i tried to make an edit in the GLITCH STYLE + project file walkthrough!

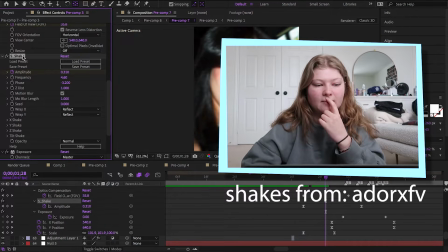4:03 And I have a shake, which I actually bought from, was it Adora XV?
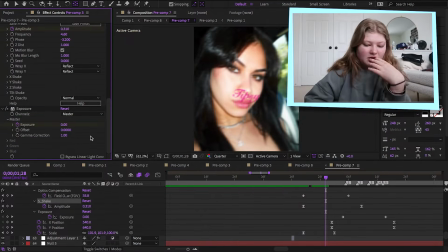4:10 I'll put the username right here. I love their shakes, so I cannot tell you how to make that because they're not mine.
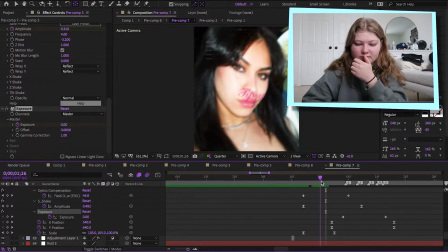4:16 And then I have exposure as well to do a little like brightness.
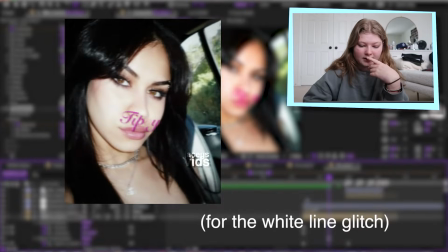4:23 And then I have another overlay. So this is the original clip.
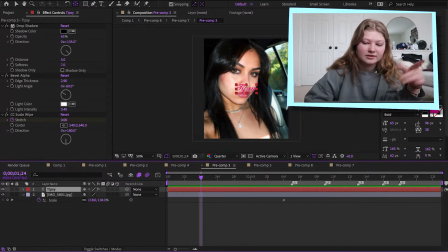4:28 I added a text that says tipsy with the same font, and then I have a bevel alpha to give it like a bit of dimension, and then I added CC scale wipe to make it like go shoo.
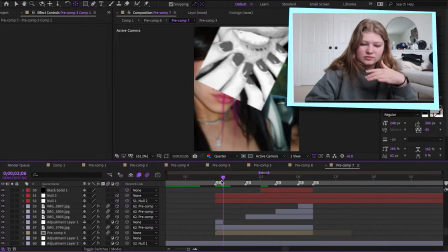4:42 And then to have this glitch effect with like the pixel and whatnot, I used the glitch effect from the universe plugin.
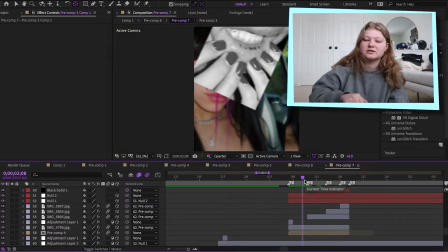4:51 What's it called? Uni.glitch. I just, with the beat of the song, I like did like a zoom, or I don't even think I zoomed it.
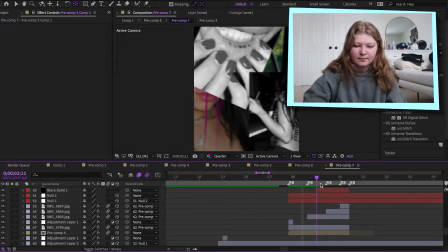4:57 I think I just added a bunch of pictures everywhere. So bam, bam, bam. So
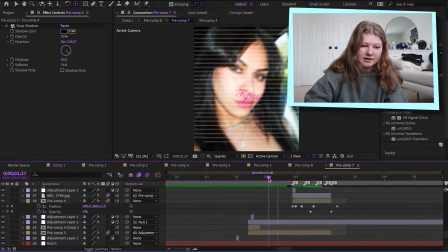5:02 And then also in the background, I added motion tile but didn't turn on mirror edges, so it like kind of scrolls,
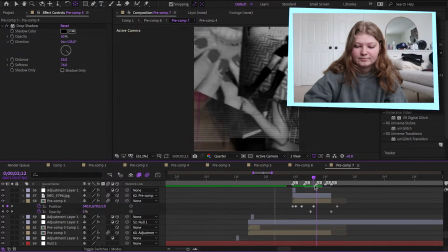5:10 and I parented that.
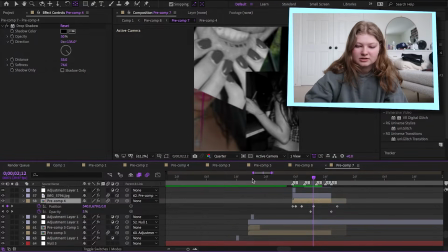5:14 This pre-comp has all of these pictures on it, so then I like dragged it to this picture, so it kind of dragged along with it.
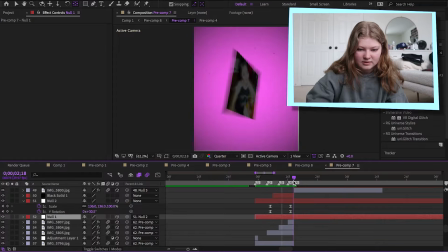5:22 So then I have this null to zoom in and then do a little bit of a Y rotation, and then onto this next clip I will show you my keyframes.
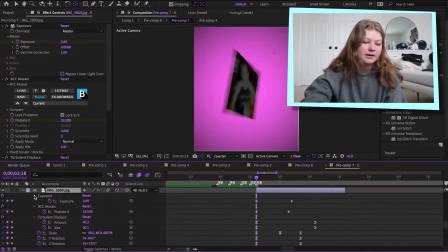5:33 I used a bit of exposure to like kind of add like the flash at the beginning, as I do, and BCC mosaic to have like a little bit of the grid. And I did like a flip here, and in the background I just added tint to the overlay and just did like a flash with it.
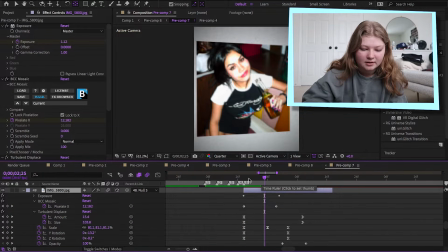5:49 So yeah, we do a little bit of a flip here, and you can follow along with my keyframes.
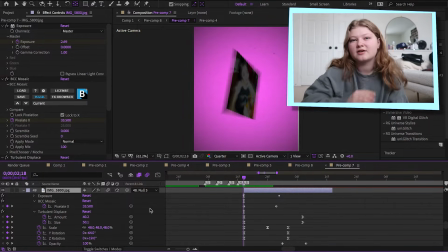5:52 I know it's probably super confusing to see, but this is kind of more of like not a beginner run through. This is kind of like something that I find that I would find useful, so I can like see what keyframes, like what their layout looks like when they made the edit. So hopefully this is useful for you. I don't know. I'm gonna have to get some feedback on this.
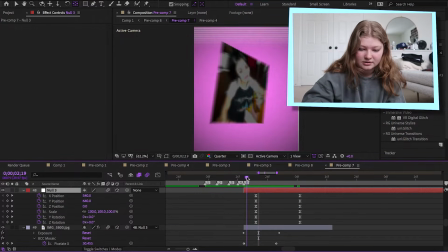6:14 And then I also got a null because I also wanted it to flip this way.
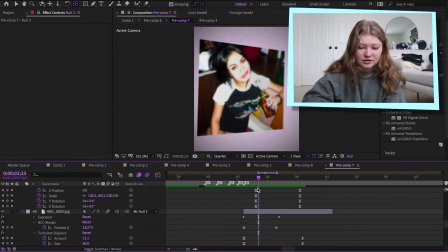6:21 So these keyframes end like here, but then it's also already starting to flip because I added a null.
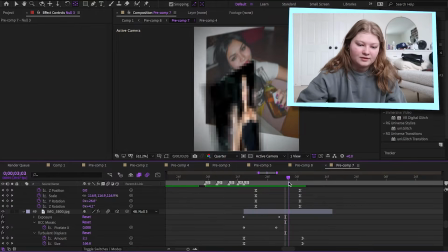6:27 So then it's starting the next transition. I keyframed opacity as well, so it like fades out.
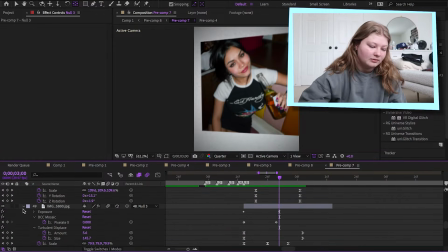6:34 And of course there's another turb because I like my clips to have like a bit of movement.
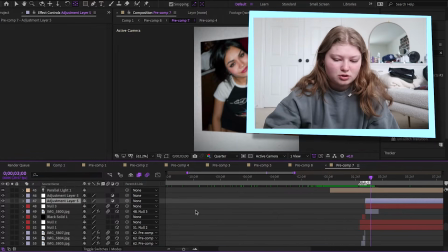6:39 I also have, what is this for? Oh, perfect. It's a unused adjustment layer that I did not even use anything for.
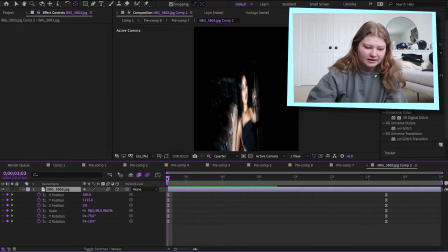6:47 Awesome. Okay. Here are my keyframes. You have to keyframe a lot of things.
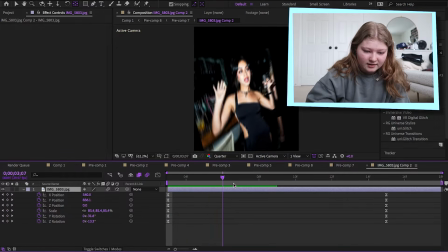6:53 So of course, Y rotation.
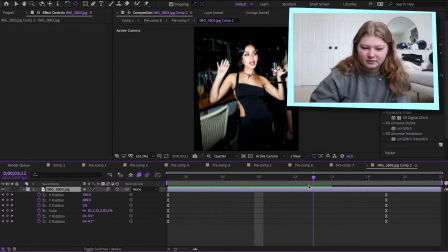6:56 And I also keyframe Z rotation to like have it like tilt this way as well to add a little bit of pizzazz.
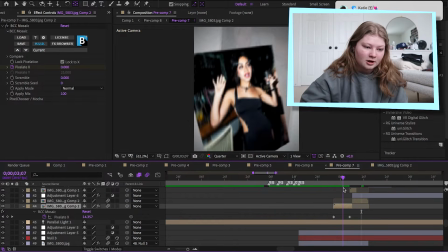7:04 Ow. And then on top I added the mosaic effect as well.
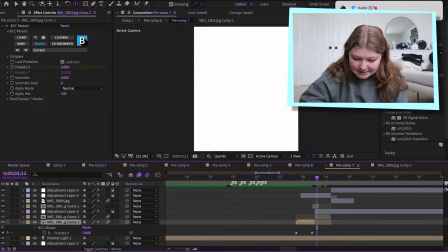7:09 And then another white flash, the one frame white flash classic. This right here just kind of duplicated this
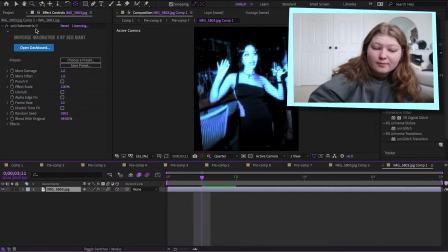7:18 clip and then added uni hollow matrix 2, I think is what it's called. And then I kind of did the same thing where I just kind of like made it like 1 or 2 frames long and then zoomed it in,
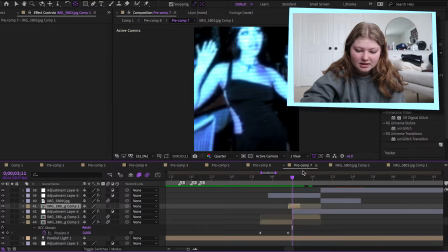7:30 so it does like a quick flash of like that. And then I also added a white flash so it like kind of transitions back to the original clip.
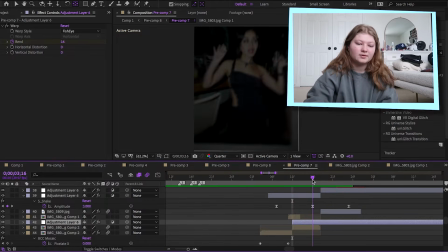7:37 Then I also added warp as well. You can kind of see it's like warp.
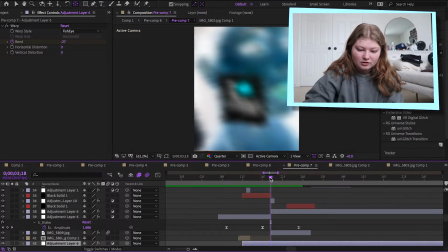7:41 Then the next clip, I have another flash, but it's the invert effect.
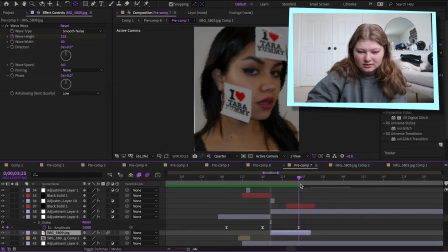7:47 I also added wave warp for this like glitch looking effect.
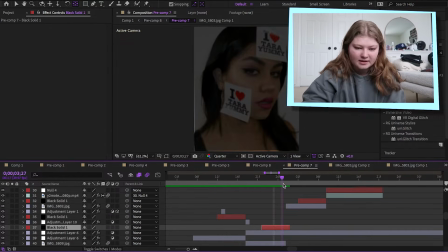7:54 So this is my settings over here. Then that's kind of it. I didn't even do a transition for this one.
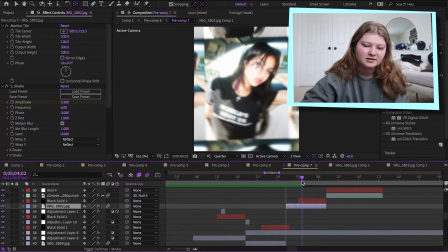8:00 So this one has motion tile, and I didn't zoom it in all the way because I wanted you to see like all the clips all around.
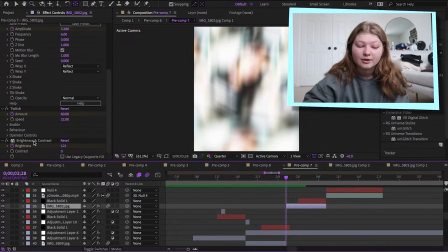8:04 And then I also have a shake again, which is the ones that I bought. Brightness and contrast and twitch.